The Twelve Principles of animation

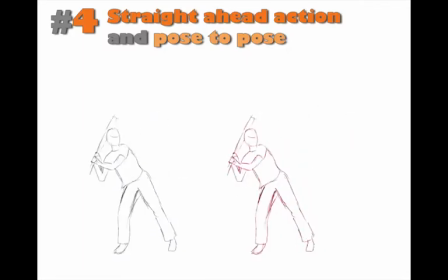8:29 But what someone eventually came up with, I think it came around about the sort of stop motion time was keyframing or pose to pose action. Now then if you look at the example on the screen that's playing at the moment the guy's swinging the baseball bat.
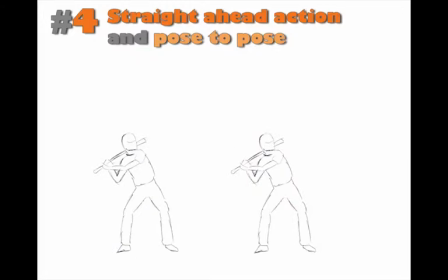8:45 If you look at the guy on the right every time that flash is red that's a keyframe. So basically what what would happen is this you draw the keyframes in first and then you would draw the action in afterwards so you did what is known as tweening.
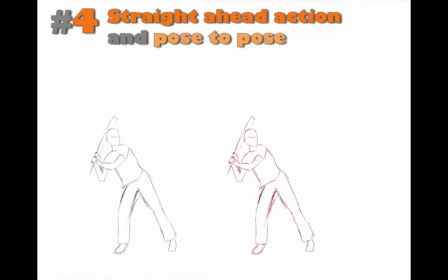9:02 You'd have a tweening artist. You'd have a key artist and a tweening artist. A key artist writes the keyframes and the tweening artist then would go back and fill in the blanks in between. So, say for instance, if this animation is 20 frames long,
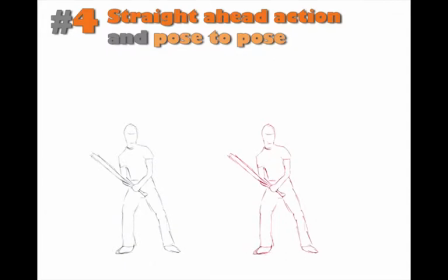9:17 there's four keyframes, that means the other 16 would have to be filled in by a tweening artist. And this is a much, much more reliable way of constraining proportion. It certainly was in the 2D animation world.
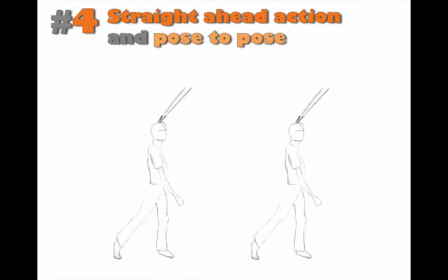9:32 Nowadays, keyframing is the absolute must because most animation is done within 3D. And that's how it works. You don't tend to work with straight-hand action at all. You tend to work with post-to-post keyframing. Okay, follow-through and overlapping action.
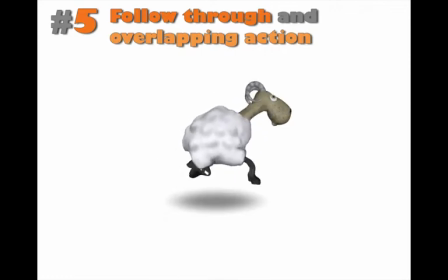9:51 Overlap in action is, well, follow through and overlap in action is the principle of having more than one motion, more than one timing, in the same subject. Take for instance the example here.
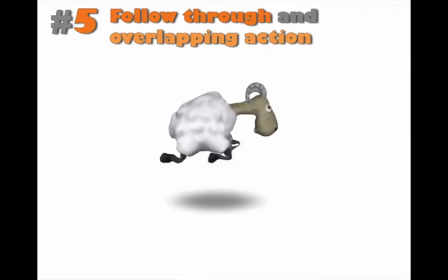10:10 You've got the body moving up and down virtually in a circle of the sheep, and you've got the legs running double time to that. Then you also have its head nodding up and down. This is also follow through action. Its head is one unbroken loop.
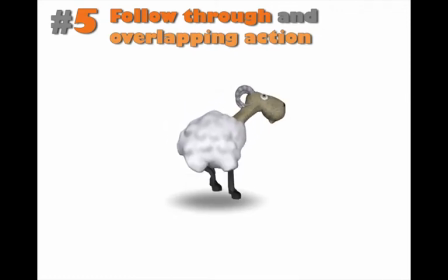10:25 It's going through up, then down, then up, then down. It's not stopping at specific keys. It's not rigid. It's going up, through, down, through, up, through, down, through. And that is basically the principle of overlap in action. It makes for realism. I'll show you how this works in the next example.
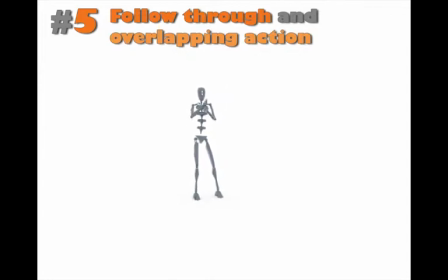10:45 This is actually motion capture data of someone juggling. And so this is actually a real movement. This isn't key-framed or animated. This was shot with a guy in a mocap suit and then the data was extracted from that and then it was put onto this 3D model here.
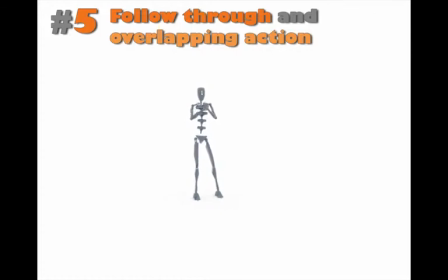11:04 Now if you look at him, none of him is still for a start, or very very little of it is still, but everything is moving in flux. He's got his hands moving up and down, his hips swaying side to side, his head is looking where the ball should be, he's walking back and forth.
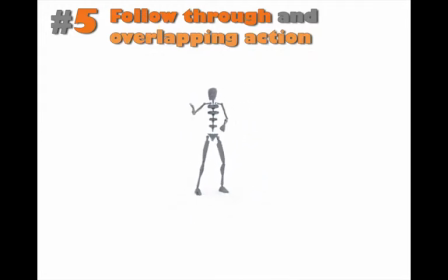11:19 This is secondary action. It promotes, like Squatch and Stretch, realism in a character. If you can master this technique. It's one of the the brilliant things. It really does bring your stuff to life. It's an incredible skill to have. Okay, slow in, slow out.
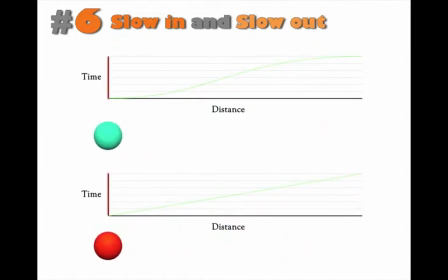11:38 Or as it's called now, ease in. Right, where do I begin with this? Okay, this is physics. Basically, no moving object is constant.
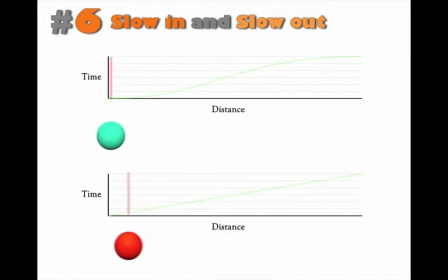11:52 It has an acceleration, then a consistent speed, and then a deceleration. If you look at the two examples, first of all take the bottom one. This is linear projection. It's moving in a constant speed over a specific duration.
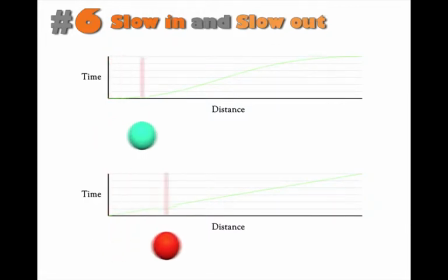12:09 And if you have a look at the graph above it, that's it. You can see it. That's its trajectory. It goes from one end to the other over time and distance. Now if you look at the example above, look at the tangent on its trajectory.
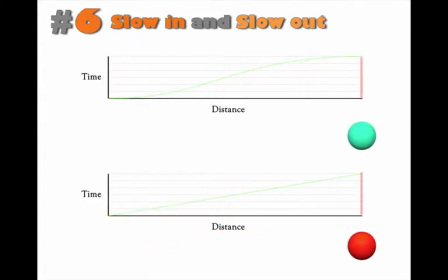12:26 Basically, it starts off slow, and you can see that it doesn't increase in its distance very much, then it goes up and across.